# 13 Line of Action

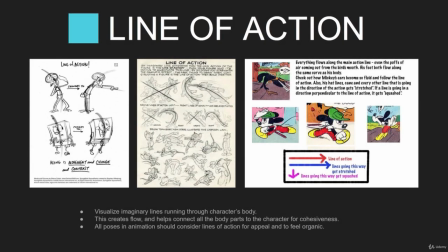(0:05)
All right, as we start diving into animation principles, I want to go over the line of action. Line of action is going to be really important when we start looking at posing characters and looking at motion. And this is something that a lot of students struggle with in my university courses.
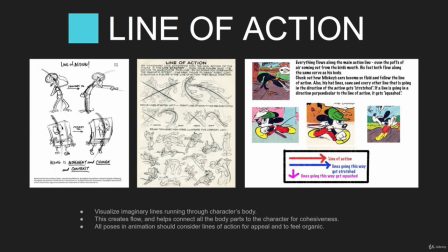(0:24)
It's just one thing that really it can be difficult to understand and to train your eye to kind of take a look at the overall posture of the pose. So if you take a look at the SpongeBob pictures on the left, you can see that this imaginary line runs through the character's body,
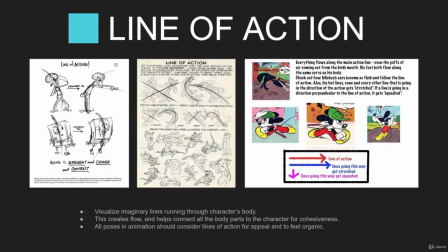(0:42)
and then in their body parts as well. As Squidward's like pointing with his finger, you can see that nice straight line that kind of draws your eye towards the posture that he's doing.
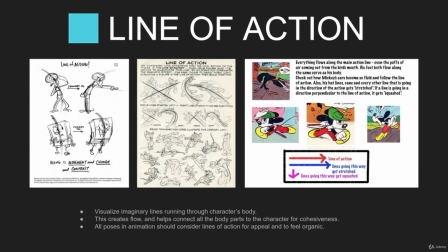(0:57)
It's a nice contrast as well with a straight and a curved shape, and those that contrast is something else we're going to discuss a little bit later. But when you start posing out your character, you're going to want to try to imagine this imaginary line that kind of runs through your character.
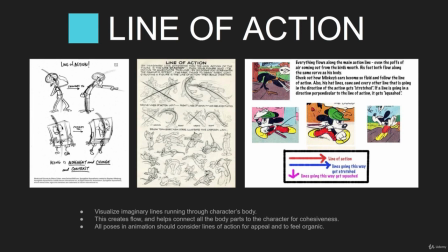(1:12)
This image in the middle here is a classic old book from that a lot of animators have studied from, and it kind of shows some
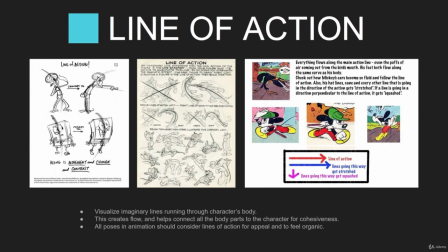(1:27)
examples of basically a similar type of motion that doesn't have strong lines of action versus something that does. And if you are pertaining this to even video game animation, making sure that your anticipation poses and your poses on as they're striking other characters,
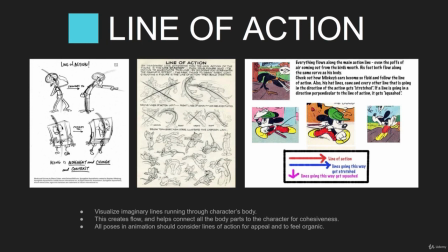(1:47)
the line of action is really important, and it actually creates more power in the actual movements by creating really strong keyframe poses. So remembering how all of your limbs, arms and legs connect to the body,
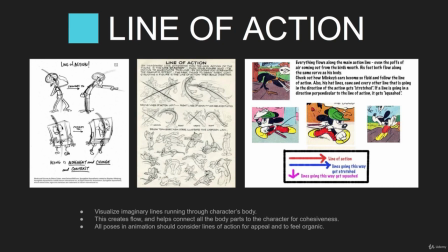(2:04)
and how they flow through one of each other, and how the neck and the head connect with the torso, and how the torso connects to the legs. It's a really important element to remember as you start posing out characters and transitioning those poses into each other.
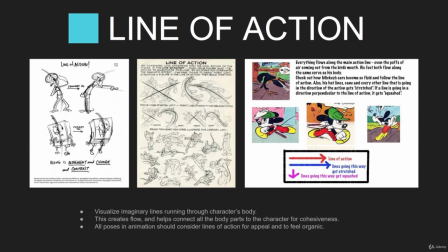(2:21)
Those lines of action are really important and critical to getting strong animation, and it's really what separates a really successful animation from something that could feel a little bit off or a little bit incorrect. Taking it a little bit further on this third slide,
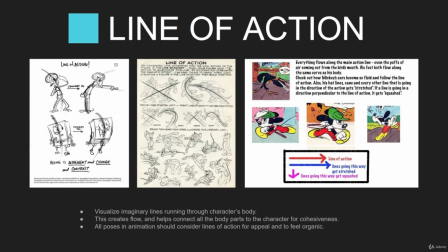(2:37)
it's just another visual example of just how you can basically kind of accentuate your lines of action by adding squash and stretch. So in these similar little diagrams here with these lines, as the character is going forward in motion,
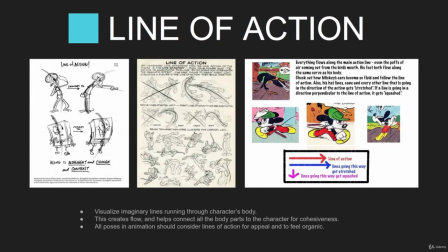(2:56)
stretching out the character's limbs, stretching out the arms, kind of accentuates the pose and gives a little bit more motion to the pose without it actually moving. So if you can imagine those strong poses being applied to an actual motion,
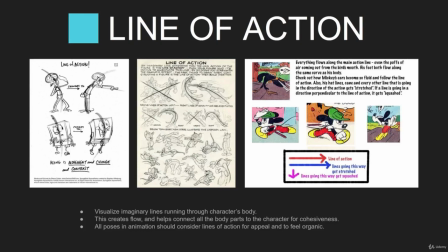(3:11)
it just makes the animation flow a lot more easily, and it's a more successful animation overall. And then, of course, if you're going up and down, applying that squash and stretch really helps accentuate some of these cartoonier characters,
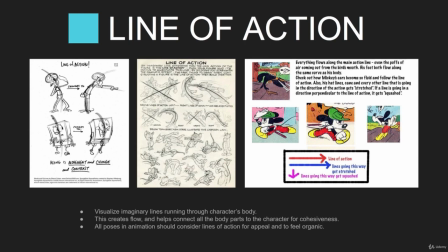(3:28)
which doesn't really apply to like motion capture so much or more realistic characters, but understanding compression and extension and that contrast in the spine to create these strong lines of action really does apply to all types of animation and game animation even today.
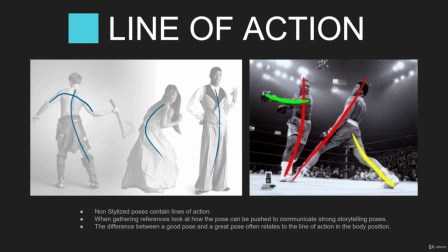(3:48)
Since we'll be using a lot of video reference and live action in some of our animations that we'll be creating in this course, I also wanted to show that the lines of action do apply to realistic photos and images and video that you might be working with as you create your animations.